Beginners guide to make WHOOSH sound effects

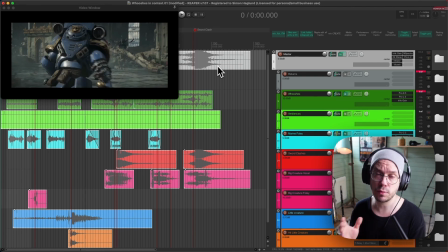4:30 Maybe change the envelope a little bit. And then we can of course add in the noise again. And then you can tweak it to your likings. And if you want to continue on this road,
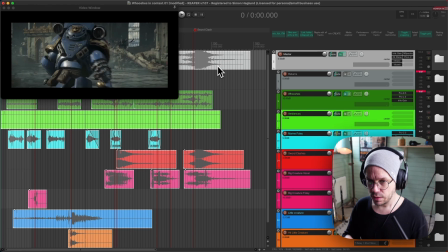4:48 you can add fire or electricity or tonal elements from brass or strings or any kind of musical instrument. Or you can use your own voice or animal recordings or whatever you like to create different kinds of whooshes. Really simple, but it always come back to those building blocks and the blueprint,
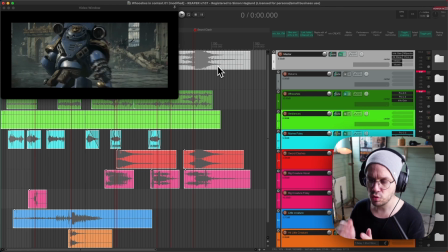5:07 the build up, the peak and the tail, the tension and the release. Alright, so now we know a little bit about the theory of whooshes. We know about the 3 building blocks, the build up, the peak and the tail, and the tension of release that they create.
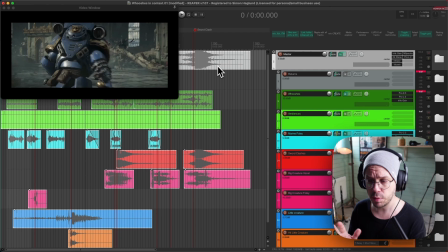5:21 And we also know how to sculpt a basic whoosh sound. It's time to take a look at how we can use these sound effects in some kind of context. So I have created this really short sound redesign that I thought I walk you through. And in advance, I want to apologize for all the fans out there for Warhammer 40k.
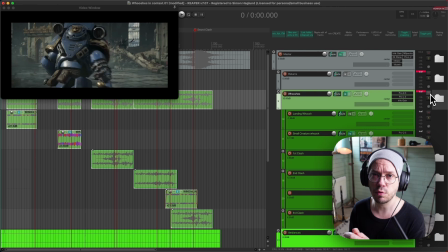5:39 This redesign is from that franchise, and I have to be totally honest, I don't know this franchise that well. I found this clip and I felt it was really cool, and I got really inspired by it, and it has some good scenes where we can like explain how I use whooshes and stuff.
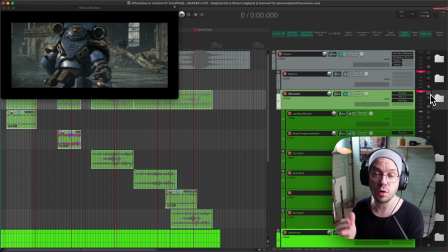5:57 So yeah, I want to apologize in advance that I don't know more about the franchise than I do, but it is what it is.
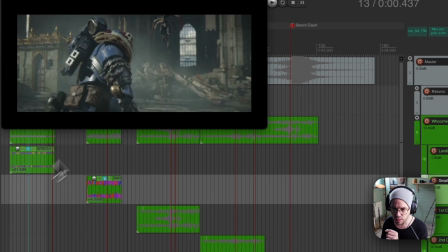6:05 So I will play through this redesign first with all the whooshes enabled, so you can hear how that sounds, and then I bypassed it so you can hear how it sounds without them.
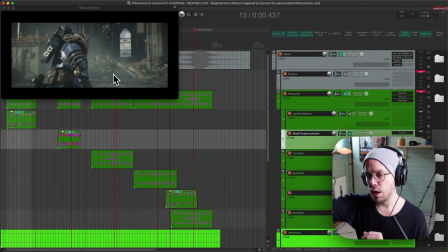6:14 And then I walk you through the different sounds and how I created them and why I placed them where I placed them. So with the whooshes, it sounds like this.
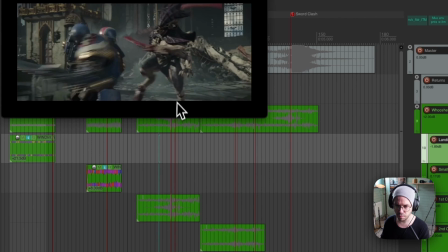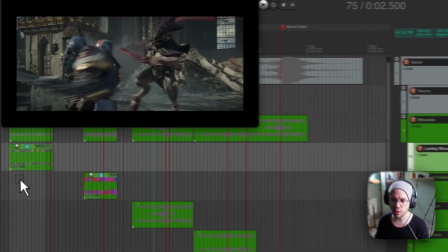6:29 And without the whooshes.
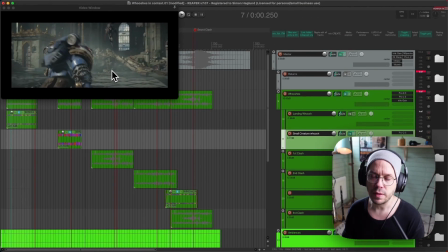And yeah, absolutely, it sounds fine when you bypass the whooshes too, but it lacks a little bit of power. It lacks a little bit of guidance for what I should listen to,
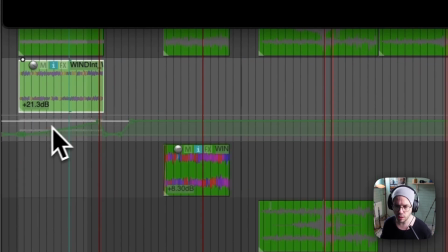6:49 and that's one of the things that I use whooshes for a lot, and that's a really common use case for whooshes,
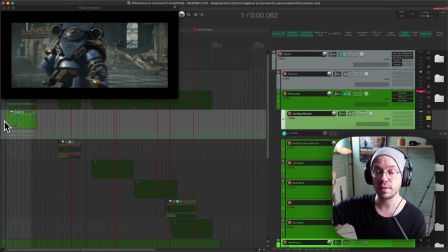6:55 as I said in the beginning of this video, where you can grab the attention of the listener and point them to something that happens in the story that's important for them to know, but they might miss out on if they're not getting some guidance from the audio. So we have one scene like that just in the beginning here.
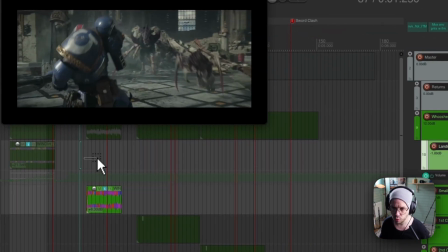7:14 So we have this monster jumping up over these stone rocks here,
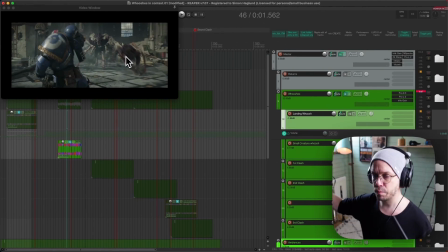7:19 and this happens really far down in the visuals, so you might miss it if you don't know it's important. And the thing is that this creature is the main threat for our hero, basically.
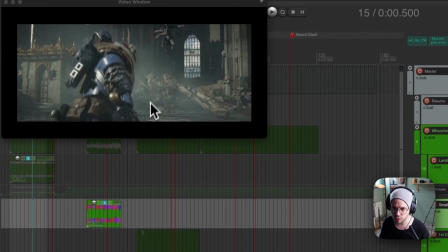7:33 So it's really important that the audience know that this threat comes in here.
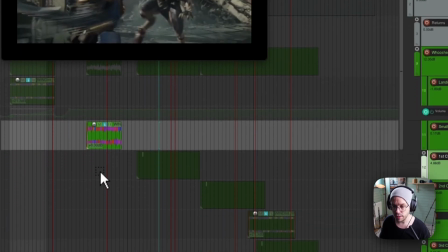7:38 But if we don't help the visuals a little bit,
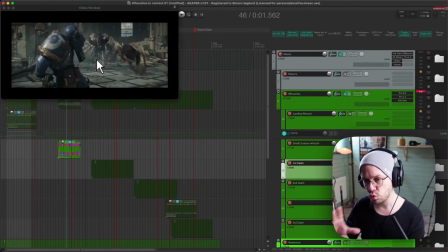7:41 because we have our hero running here and we have some smaller creatures attacking him here and stuff, the audience might miss that. So we can use a little bit of a whoosh to just emphasize the movement of that creature.
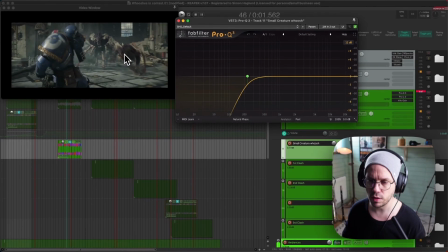7:53 So that's exactly what I did here. I used some wind noise basically, and just a simple envelope, and it sounds like this. So super simple stuff, but it just emphasizes that this creature is coming, basically.
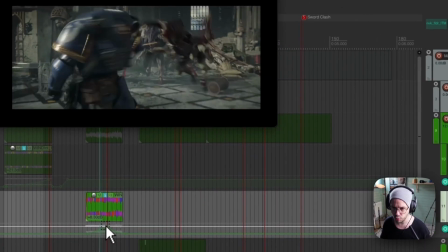8:07 It's not super loud in the mix or anything, but it just emphasizes that movement a little bit. If we just bypass that, it's easy to miss out on that thing. And that's the first whoosh that we hear in the redesign.
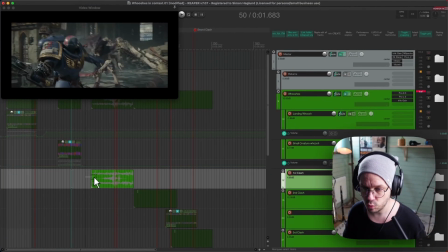8:18 The second one is here when our hero gets attacked by this little creature that jumps up from the side on him,
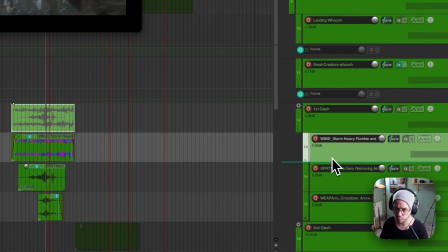8:26 and he basically just waves him off with the back of his hand. It's not important. The important in this story is this monster here in the middle.